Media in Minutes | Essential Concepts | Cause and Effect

Hey media nerds, today we're talking cause and effect. Cause and effect is one of those academic terms we use to discuss narrative. To understand cause and effect, it's useful to start with David Bordwell and Kristen Thompson's definition of narrative in film art.
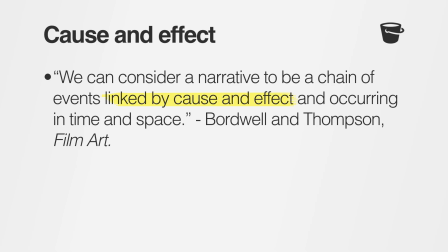0:17 We can consider a narrative to be a chain of events linked by cause and effect and occurring in time and space.
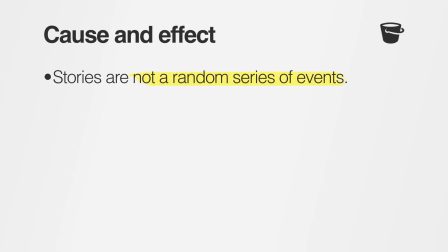0:23 Stories are not random series of events. Cause and effect draws our attention to the causal nature of narratives. One event leads to another, then to another until eventually the narrative is resolved. Stories typically omit those scenes that are irrelevant to this causal chain. Cause and effect also draws our attention to the way narratives are constructed. These events are not normal or natural. They've been engineered by screenwriters and filmmakers to create drama and engage an audience.
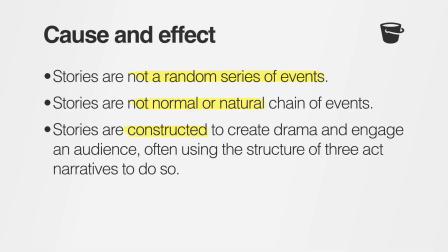0:51 In a three-act narrative, an inciting event sparks this chain of cause and effect. Every link in this chain presents the characters with setbacks and obstacles as they struggle to achieve their goal, pushing the narrative relentlessly towards its resolution. Cause and effect also illustrates the important role that characters play in narratives.
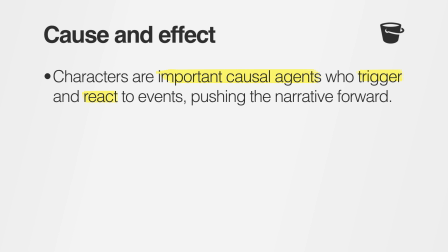1:09 Characters are the main causal agents in stories. They trigger and react to events.
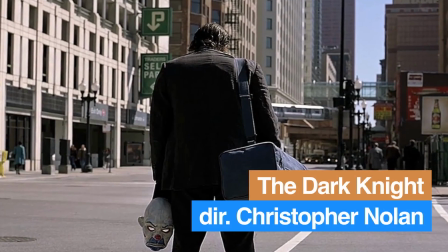1:14 In The Dark Knight, the Joker draws Batman into a conflict by staging an elaborate bank heist. In The Avengers, Loki threatens Earth by stealing a powerful alien artifact. In Star Wars: The Last Jedi, the First Order attacks and pursues the Rebel fleet. In each one of these cases, characters are the main causal agents in the story. In films like Jaws, Train to Busan, or The Day After Tomorrow, where the initial cause of the story might be a giant shark, inhuman monsters, or just bad weather, it's the characters and their decisions that form the basis of the narrative. Finally, cause and effect plays an important role in audience engagement.
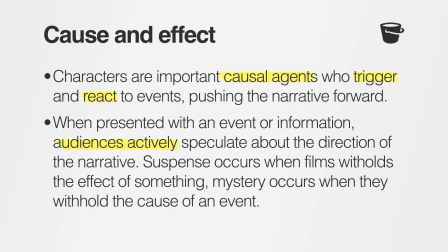1:48 When the audience is presented with an event or some kind of information, they actively speculate about the direction of the narrative. Suspense occurs when the film withholds the effect.
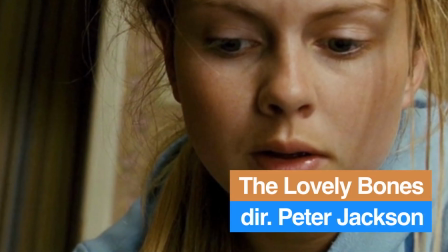1:58 In The Lovely Bones, the audience speculates about what will happen to Lindsay Salmon when she breaks into the house of a suspected murderer, as director Peter Jackson cuts to shots of him returning home. Mystery occurs when stories withhold the cause of an event.
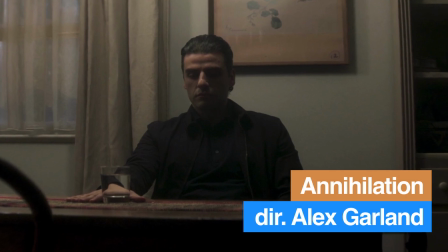2:11 In Annihilation, the audience speculates about what happened to Kane after his ill-fated expedition to the Shimmer.
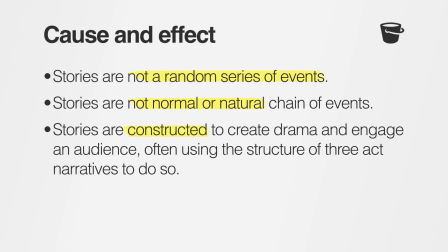2:18 In summary, cause and effect demonstrates that stories are not a random series of events, nor are these events normal or natural, although they might seem to be. These stories have been constructed by filmmakers and screenwriters to create drama and engage an audience, often using the structure of three-act narratives to do so.
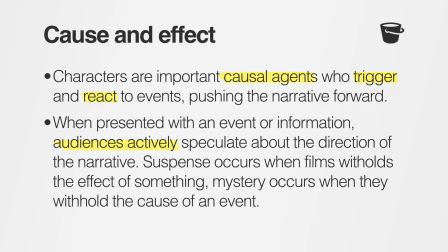2:35 Within these stories, characters are important causal agents who trigger and react to events. When presented with an event or information, audiences actively speculate about the direction of the narrative. Suspense occurs when a film withholds the effect of something. Mystery occurs when it withholds the cause of an event. Now the tough question: how do you write about cause and effect as it applies to a narrative that you're studying? Here are a few strategies.
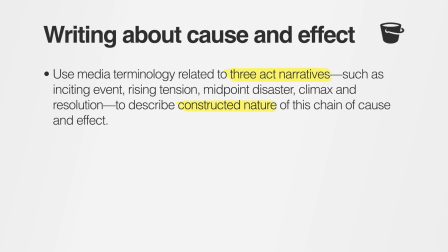3:02 First, describe the chain of cause and effect in the narrative using the terminology you've learned about three-act narratives, such as inciting event, rising tension, midpoint disaster, climax, and resolution, to show the constructed nature of this chain. To get away from simply describing the narrative, try to use terminology specifically related to cause and effect, such as causal chain,
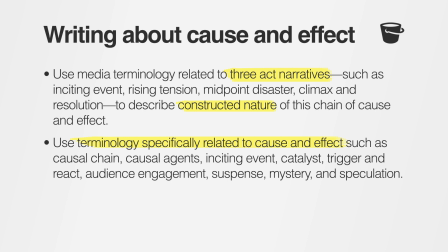3:23 causal agents, inciting event, catalyst, trigger and react, audience engagement, suspense, mystery, and speculation. Doing these things will mean that you avoid simply retelling the story and focus your attention on the constructed nature of this chain of cause and effect.
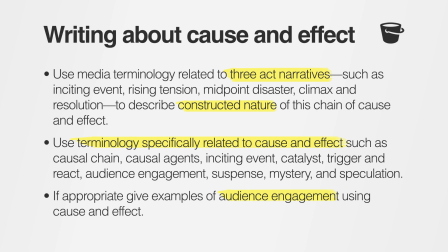3:39 Finally, look for examples where the narrative you're studying relies on cause and effect to engage the audience.
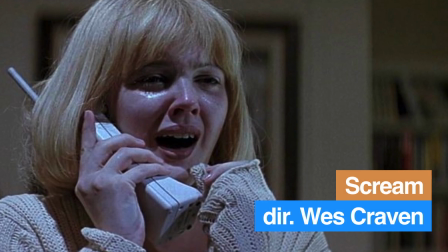3:44 In Scream, the narrative begins with a bloody murder, and the audience is encouraged to speculate about who was responsible.
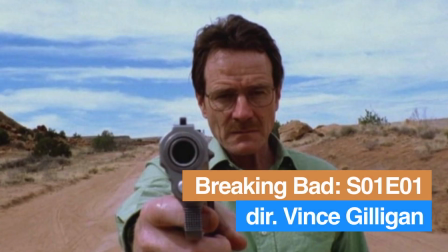3:50 The first episode of Breaking Bad begins with a pair of trousers floating to Earth in slow motion as a semi-naked,
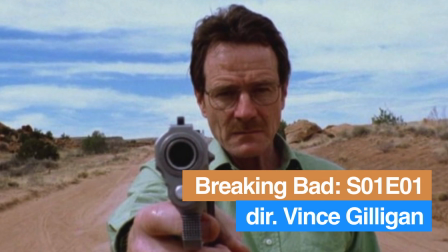3:57 gas mask-clad Walter White drives his motorhome through the desert like a madman, crashing it and preparing to confront police with a revolver. The audience speculates about what led to this state of affairs.